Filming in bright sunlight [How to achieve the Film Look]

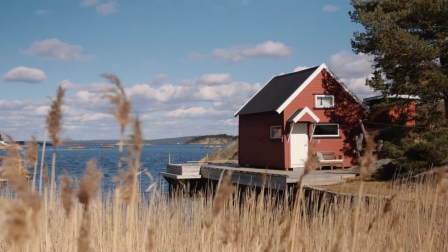15s
Now we're on the set for one of the scenes for our short film. In the script it says it's summertime and the sun is shining and right now the sun is shining so it's a perfect day for the scene. But, how do you set up the camera for this kind of shoot? And how do you set up the light? Let's figure it out.
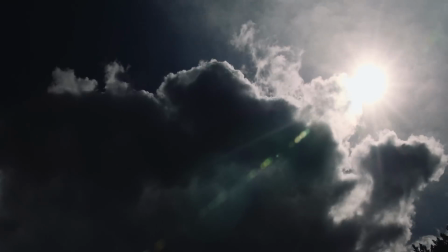32s
Filming in bright sunlight can be a pain. Hard shadows and overexposed shots are quite common.
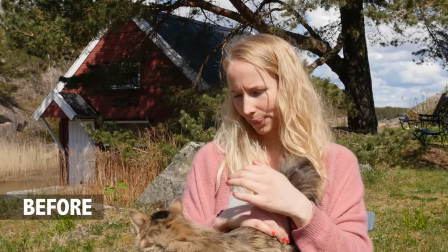37s
In this video I will give you some tips on how to achieve the film look in bright sunlight in a quick and affordable way.
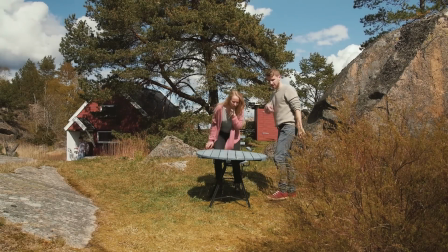47s
So here we are on location and we are going to film a scene where two people are talking to each other at the table.
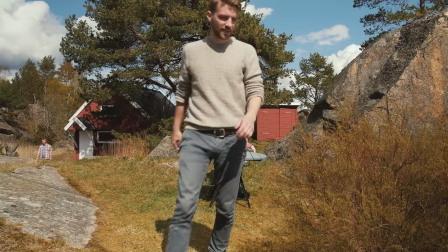53s
The actors are not yet on set, so we have time to set up the camera and the light. Let's start with the first angle.
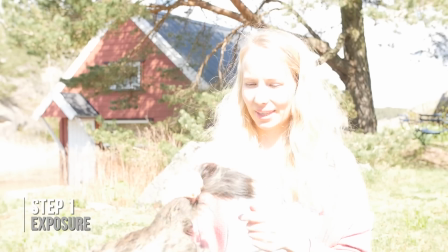60s
The first step is to get the right exposure.
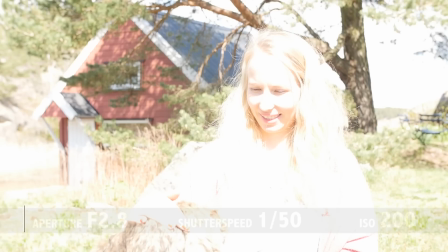62s
Since I'm filming in 25 frames per second, the shutter speed is set to 1 50th of a second to enhance the film look.
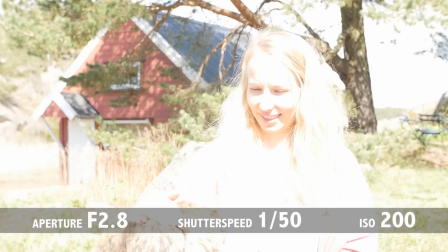70s
The ISO is set as low as possible to avoid noise. And since I can't adjust it any lower, it won't make my image darker. So the only way I can make the image darker within the camera is to make the aperture smaller.
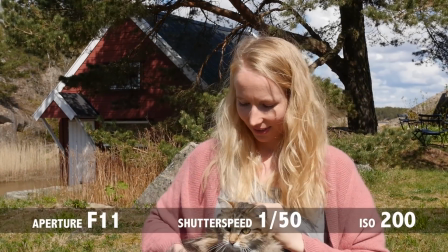83s
When adjusting the aperture to a higher number, the aperture gets smaller. The image then gets darker, however, the depth of field gets longer.
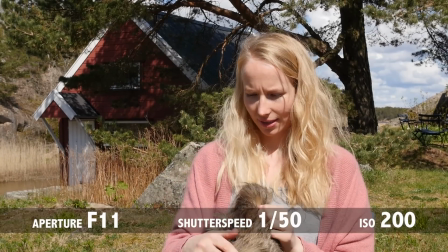90s
Since we want a short death of field with a blurry background, we need to darken the image in another way.
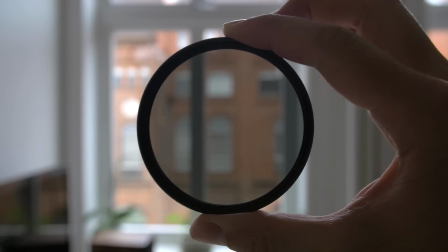97s
Then we can use this ND filter. The main purpose of this filter is to darken the image.
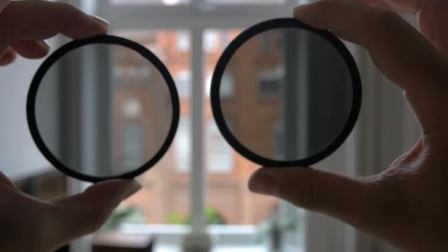103s
There are different ND filters out there with different strengths.
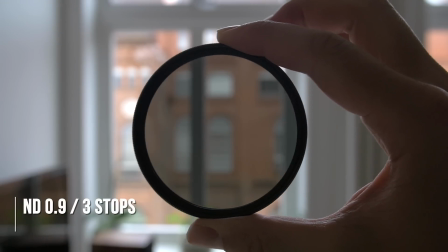107s
This one is called ND 0.9 and makes your image darker by 3 stops.
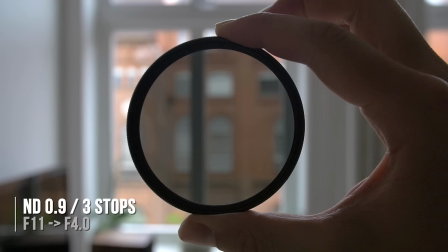113s
That means if your shot is perfectly exposed with aperture 11, you can attach this ND filter and get the same exposure with aperture 4.
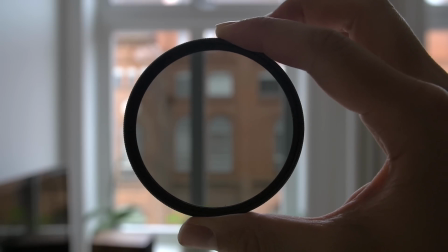122s
So, let's attach an ND filter to our lens.
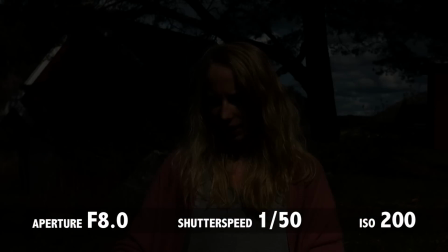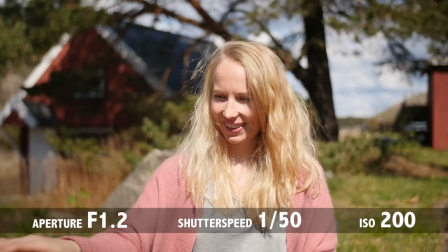131s
Now, we can adjust the aperture wider, all the way down to f1.2. And that makes a really blurry background.
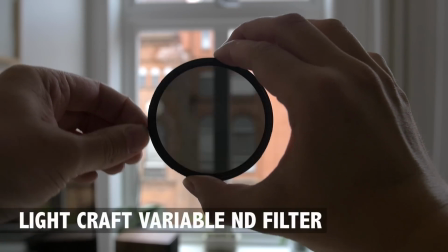139s
I recommend the Lightcraft variable ND filter. It's really practical, because you can adjust the strength by turning the filter either way.
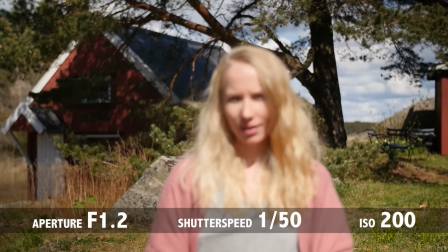151s
So now because of the wide open aperture we got a short depth of field and that looks great for close-ups like this.
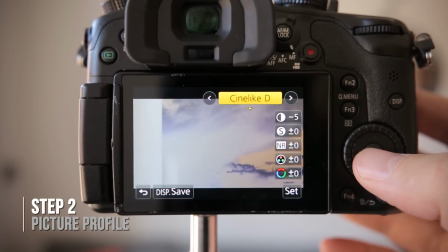158s
The next step is to set the right picture profile within the camera. On most cameras you can customize your own picture profiles.
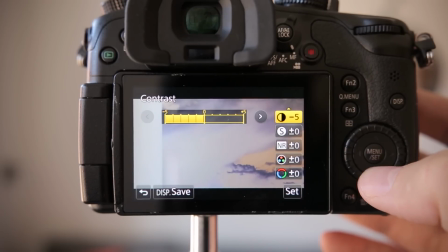165s
I recommend that you choose the profile with the lowest contrast or adjust it yourself.
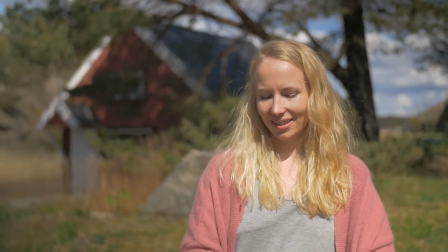170s
That makes the image more flat and you get more details in shadows and in the highlights. It's then easier to color grade in post-production.
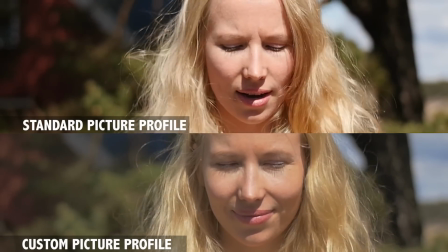179s
The next step is to make the light softer to avoid too much hard shadow on our face. My tip is to use a 5-in-1 reflector like this one. Then you can adjust the light in five different ways. This is to reflect the sun. This is to reflect warm light. This is to soften the light, this is to reflect a lot of light, and this to block the light.
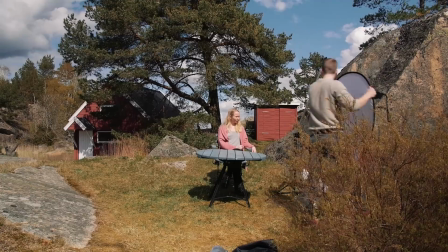206s
For the first camera angle I want to soften the light by using this part. Find a spot outside the frame and hold the reflector between the sun and the subject.
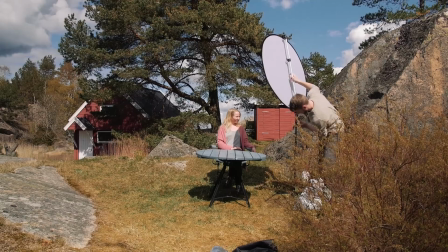215s
Since I'm the only crew member on set I'm using a stand with a reflector holder.
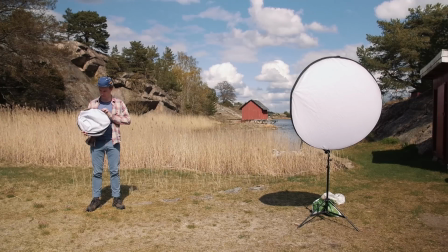219s
To save some money you can ask a friend to hold the reflector instead, but in this case I think I'll go for the stand.
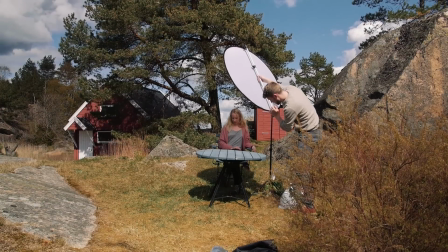228s
So after some adjustments, the shot should look much better.
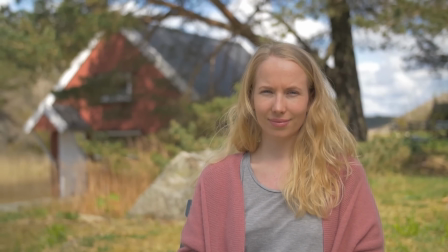233s
The hard shadows are removed and her eyes are more visible with this kind of light.
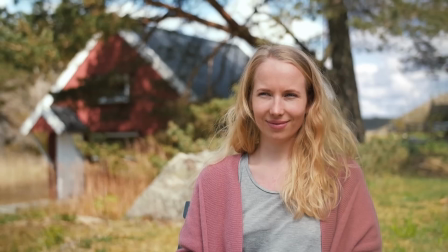242s
Now let's see how it looks with some color grading. And then the 235 lookalike.
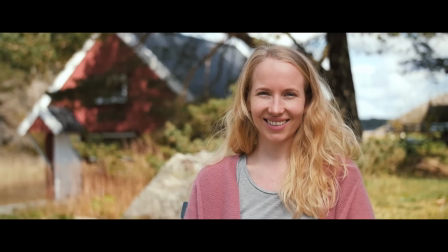249s
Ah, perfect.
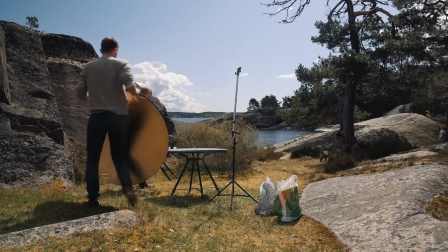254s
Now it's time to figure out how to light the other actor sitting in the opposite direction.
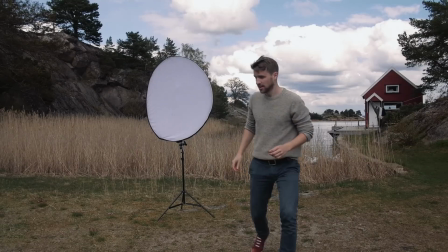262s
Suddenly I noticed it started to get a bit windy.